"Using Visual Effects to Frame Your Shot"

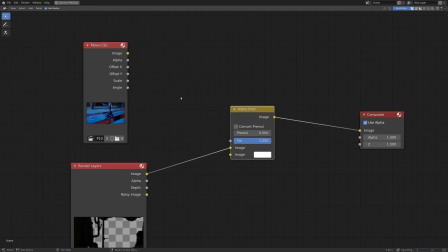12:15 Now I'm going to go shift a color and alpha over and if I drop the image from the movie clip into the top socket here nothing happens because we're not viewing it right now.
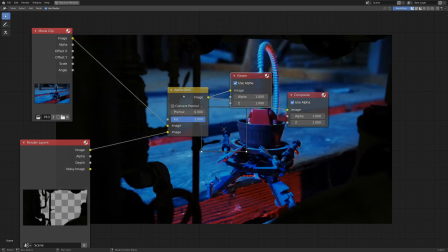12:24 So with node wrangler enabled I'm going to go ctrl shift and left click on the alpha over node and that'll give us this nice little preview here.
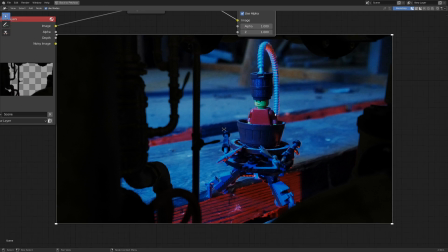12:31 Hey look at this our pipes are doing a pretty good job of framing this scene so we know exactly what to look at but right now they aren't really matching up with the scene very well. One thing we're probably going to want to do is try and match up the lighting.
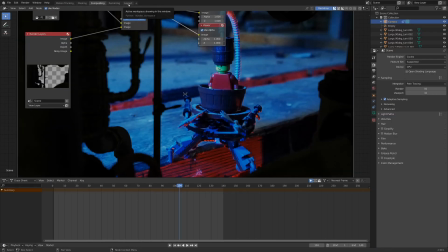12:43 If we go back to previous up here we can see our tabs reappear and if we go into layout let's add in some area lights.
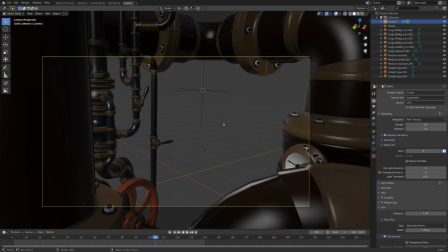12:50 Okay so in our 3d scene here I happen to know since I got the footage that there
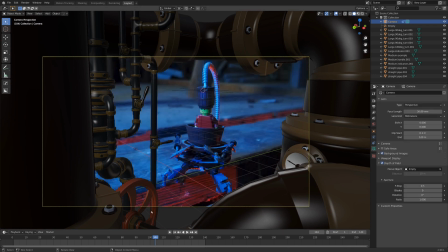12:55 is a big blue light over in this direction and there's a red light coming from underneath everything.
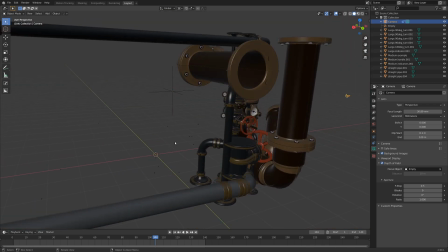12:59 So let's go shift s and make sure our cursor is in the world origin and then go shift a. I'm going to go down to light here and then add in some area lights. This is pointing directly down. So let's go R, Y, and 180. So this is pointing directly up.
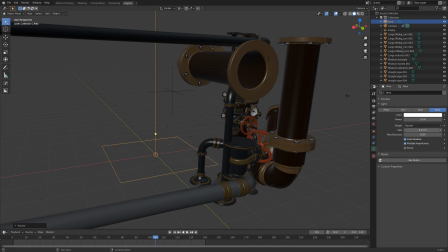13:14 And here in the lighting settings, let's just make sure that the size is a little bit bigger. I'm going to grab it and move it down a little bit here.
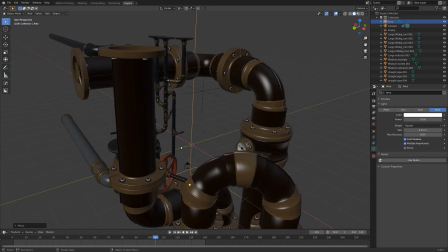13:20 And then I also would like this to be red, like the footage. So I'm going to go zero into camera view.
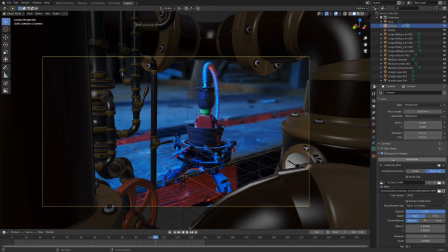13:25 And if you haven't done this, we can actually make it so that the background image, instead of being halfway see through, is completely visible here.
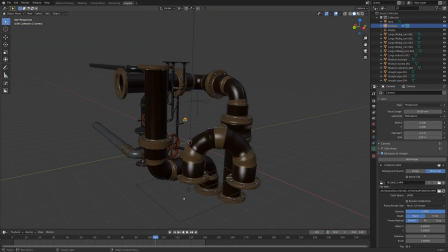13:32 So I cranked that up to one. And now if we select our area light again, we can actually match the color of this.
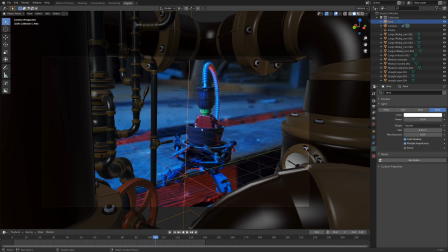13:38 So I'm going to go back into camera view, zero on the number pad, and let's find a point where this light is really strong.
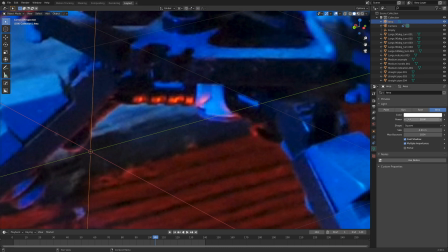13:44 Under here, that's pretty strong. So I'm going to take the color of the light, take the little dropper tool here, and then just select this point.
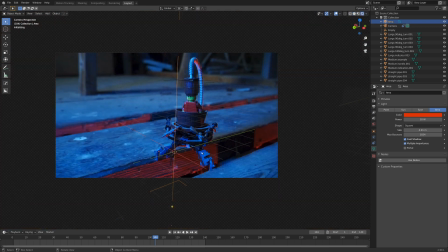13:51 Now the colors should be matching up pretty well. And if we go into rendered view, you can see our pipes have this nice red glow about them.
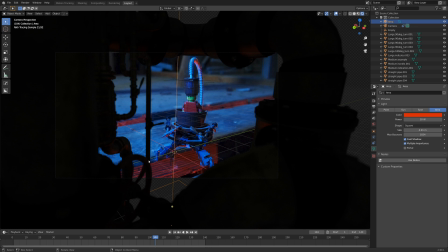13:58 And you can turn up the strength if you want. I think that would match the scene a little bit better, but I'm gonna take a little bit of artistic license here and just keep it kind of low. Maybe somewhere around 20 would be good, so we know it matches up, but it's not distracting. All right, that's looking pretty good.
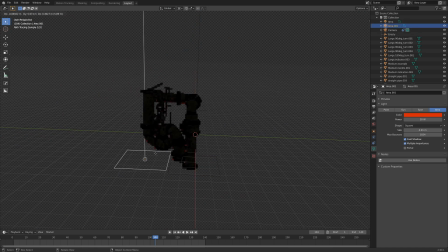14:13 Let's duplicate this area light with shift D. I'm gonna move it over to the side here on the y-axis. I'm gonna grab it, move it up a little bit, and then rotate it on the X by about 90 degrees. Oh my goodness, it's still rotating around the 3D cursor. So let's switch this to be median point again.
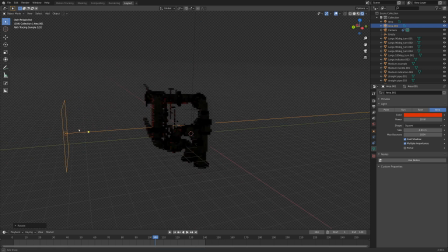14:31 R, X, 90 degrees. Hey, now it's shining the right direction. And you can see here it says area 001. That means it's a different area light than the one we had before. And if we switch this to be kind of a blue color, things will start looking pretty good, I'd say.
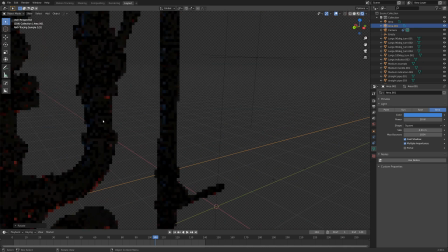14:46 Now in the scene, we'll really only be able to see it here on these pipes, I think.
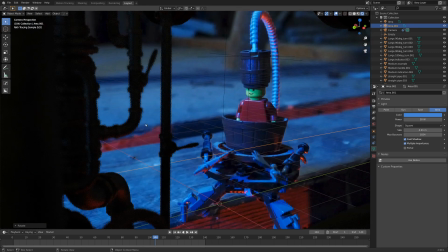14:50 So if we take a little bit of a closer look at these, might want it to be quite a bit brighter than this, because this is kind of like our key light. If we switch it to be around 50, that matches up quite a bit better, and we can see these pipes look like they're in the same scene here.
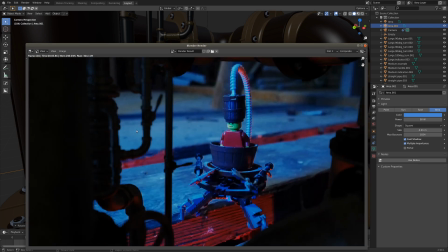15:06 Okay, let's hit f12 one more time and render this out. Nice! So these pipes match up with the lighting, they match up with the camera movement.
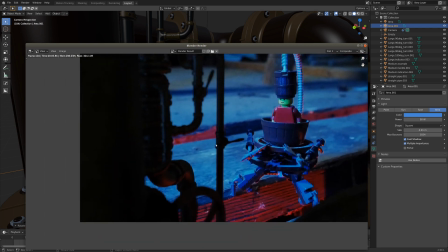15:13 I'd say they might be a little bit dark for this scene here.
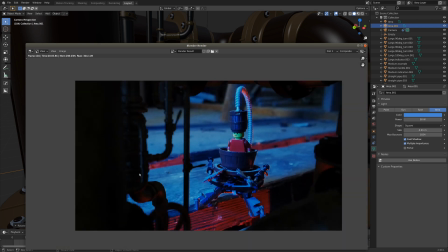15:17 Probably what we really want is them to be fairly dark so that they don't defeat the purpose of adding them in and take away attention from the main focus here,
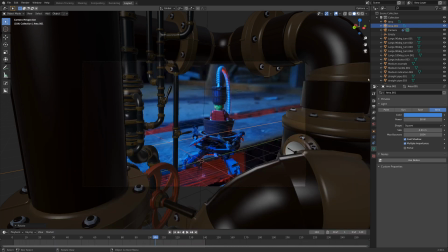15:24 but in this case they're a little bit too dark. So I'm just going to crank up the world settings a little bit here.
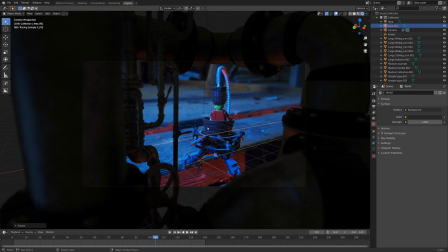15:32 Now we can see them a little bit better and they look quite a bit more realistic just because the whole scene is this light.
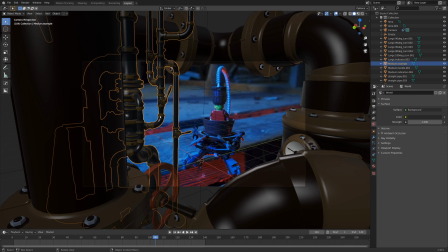15:38 Now one thing I'm not a huge fan of is the way this pipe sticks out like this, but fortunately they're fairly customizable. So we can just grab this and rotate it a little bit, maybe move it in a little bit more.
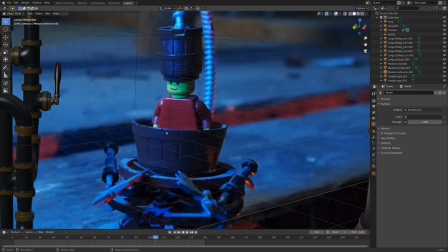15:49 Something like this might work. Okay, I kind of like this setup. So we got this steampunk guy, we got these steampunk pipes, and they move around nicely.
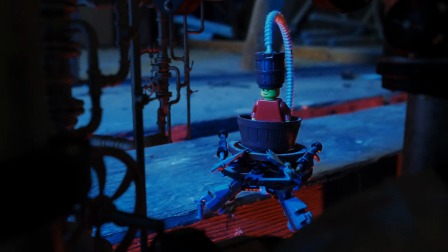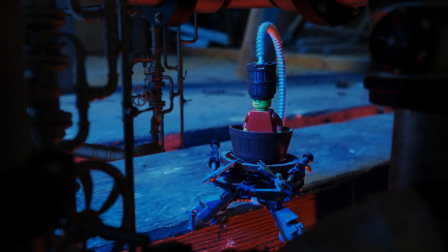16:05 Now if you're interested in learning more about visual effects, I've created a tutorial for you, and in this tutorial,
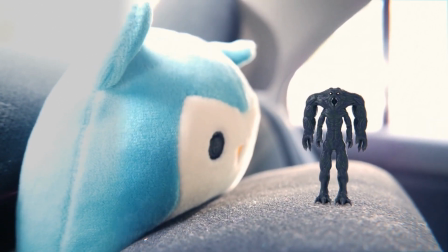16:11 I'll share how you can use Blender to integrate your CG objects into your live action footage. There's five different tips that I go over, and I really think this can help you out quite a bit.